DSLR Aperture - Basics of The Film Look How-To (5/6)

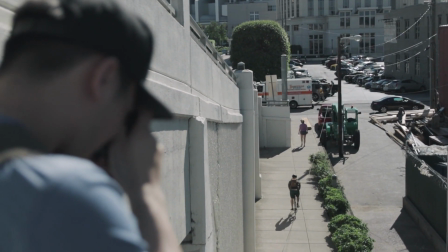(0:00)
This week, I'm going to go over aperture, its effect on exposure, and how it can give you more cinematic shots.
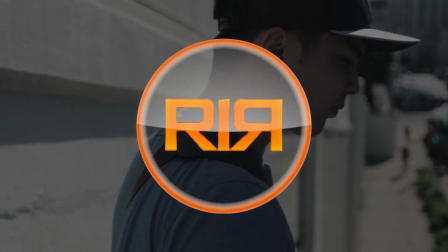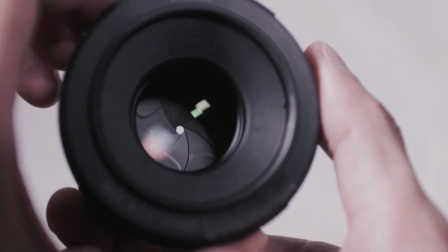(0:12)
Aperture is the opening of the lens. It's like the iris in your eye.
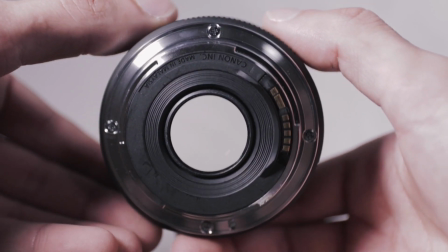(0:17)
By adjusting how large the aperture is, we can control the amount of light entering the camera.
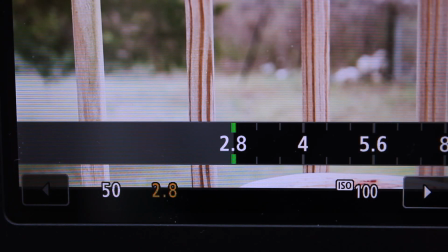(0:23)
There is confusion on why the aperture setting seems to work backwards,
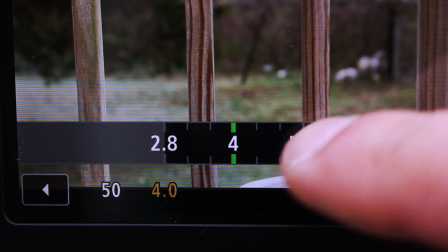(0:27)
where an aperture of 2 is actually larger than an aperture of 20, and therefore the lower aperture number lets in more light.
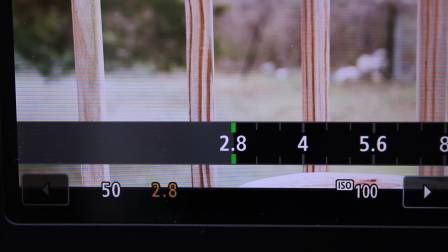(0:36)
This is because aperture is measured in fractions. The aperture is measured in comparison to the focal length of the lens.
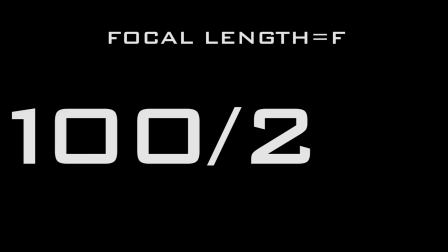(0:44)
So on a 100mm lens, your aperture is measured based on this length.
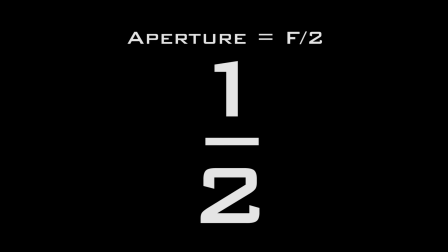(0:50)
Aperture of 2 is actually read as 1/2 of the focal length, and an aperture of 20 is actually 1/20th. And just like cake, wouldn't 1/2 of a cake be larger than 1/20th of a cake?
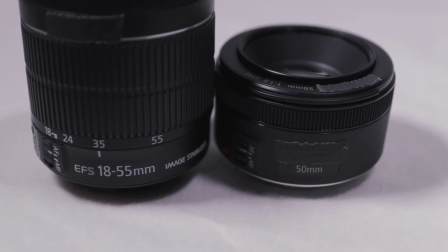(1:03)
Each lens has a maximum size the aperture can go. This number is usually stamped on the front of the lens.
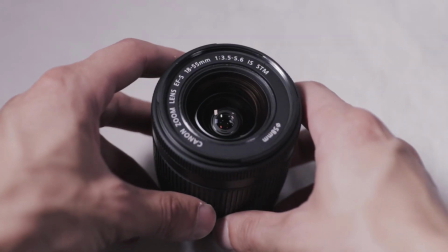(1:11)
On zoom lenses, the maximum aperture can change depending on how zoomed in the lens is.
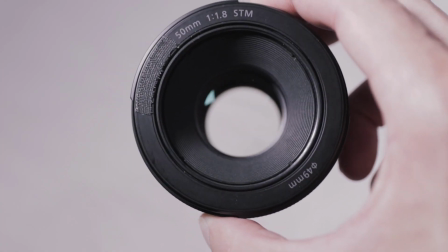(1:17)
This is called a variable aperture. For example, this 50mm lens has a maximum aperture of 1.8,
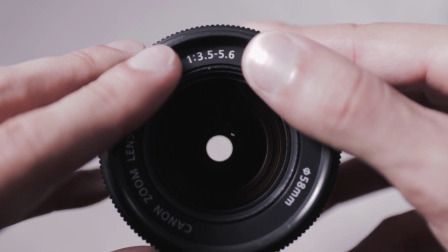(1:26)
whereas this zoom lens has a maximum aperture of 3.5 zoomed out and 5.6 zoomed in all the way.
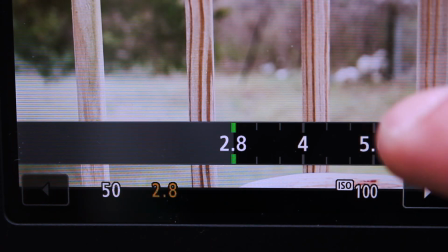(1:34)
As we learned earlier, aperture is a main component in controlling how much light enters the camera.
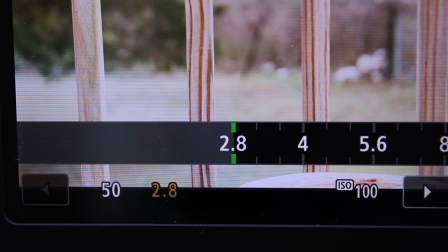(1:41)
A lens that has a larger aperture can let in more light, resulting in better images during dark scenes.
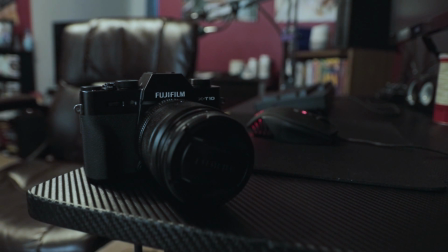(1:48)
If you find yourself struggling with overly grainy images in your indoor shots, and you would like to have more flexibility when shooting on the run,
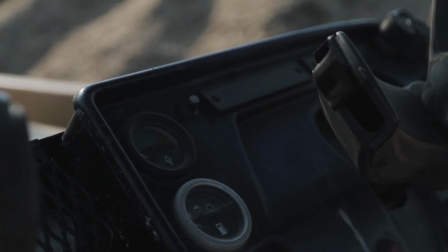(1:56)
getting a lens with a larger aperture of 2.8 or lower would be beneficial when you can't lug heavy lighting equipment around for your shot.
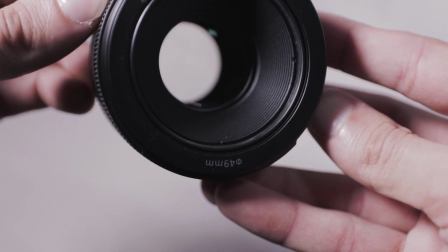(2:05)
A side effect of having a larger aperture is our depth of field.
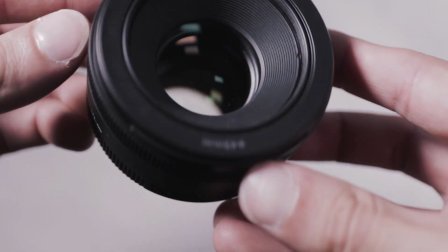(2:09)
Because the lens curve controls how much light enters the camera, how large the aperture is affects the area of focus.
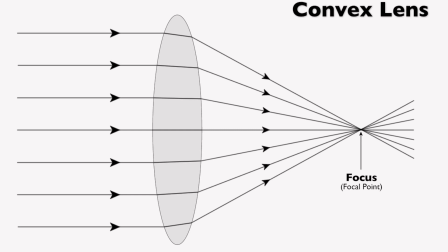(2:17)
This diagram shows light passing through a lens. The point where they intersect is what will be in focus.
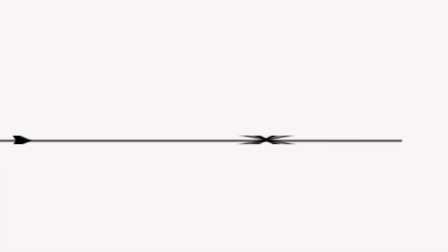(2:24)
The acceptable range for sharpness is an area around here. If we make the aperture smaller, the beam is narrowed, resulting in more of the picture fitting into this area, and more of the shot is now in focus.
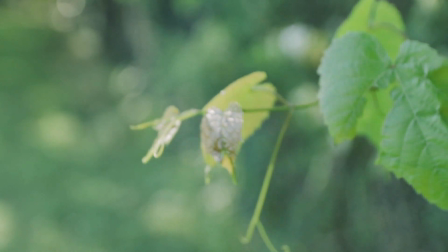(2:38)
So when we have a wide aperture, we can blur out the background and have only our subject in focus.
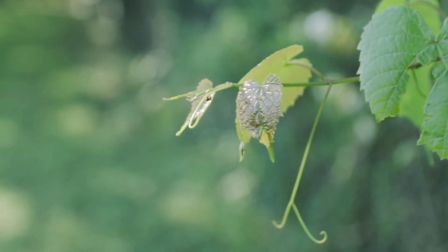(2:44)
This gets rid of distraction in the scene, so that our audience's attention is immediately brought to what we want them to look at.
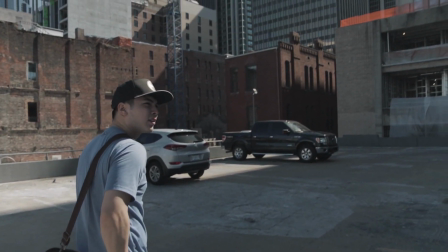(2:52)
For wide establishing shots, we can use a higher aperture to keep the audience grounded and know where they are,
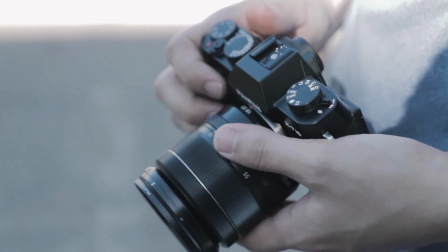(3:00)
before coming in for a tight shot that shows something very specific.
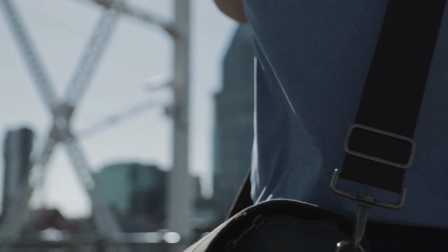(3:05)
Because aperture has this creative effect, we may want to use an aperture that is wide open in an area that is already very bright.
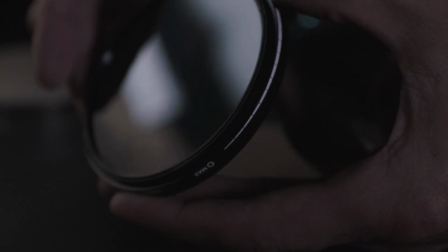(3:13)
In this case, an ND filter will help us keep the style of shot we want, without overexposing the shot.
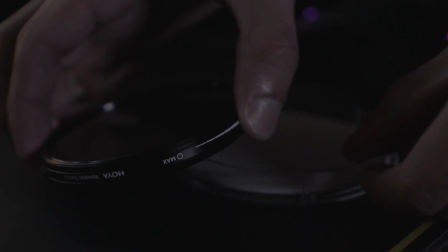(3:20)
If you plan on getting a shallow depth of field on a sunny day, getting one of these is a must.
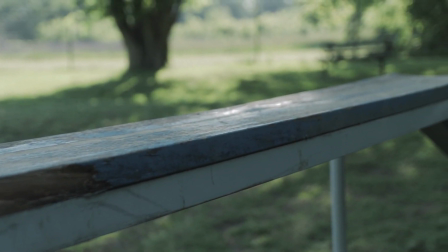(3:26)
There are many tools that give us creative control over our films, with many of them being available from any camera.
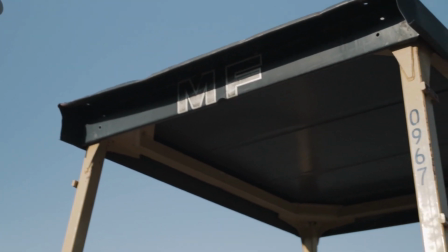(3:33)
With a little more practice, we can use aperture controls to really dial in that look we're going for.
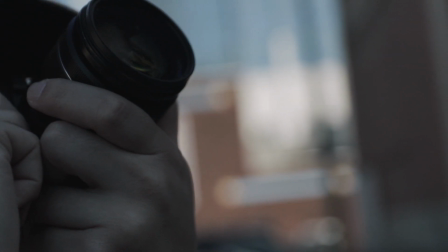(3:39)
I hope this taught you a little bit more about aperture, and its effect on both depth of field and exposure.
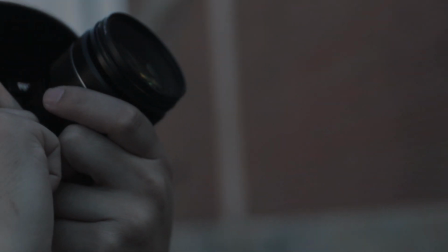(3:45)
Thanks for watching. This is Enix Blaze with Route 1 Reels, and I'll see you next week.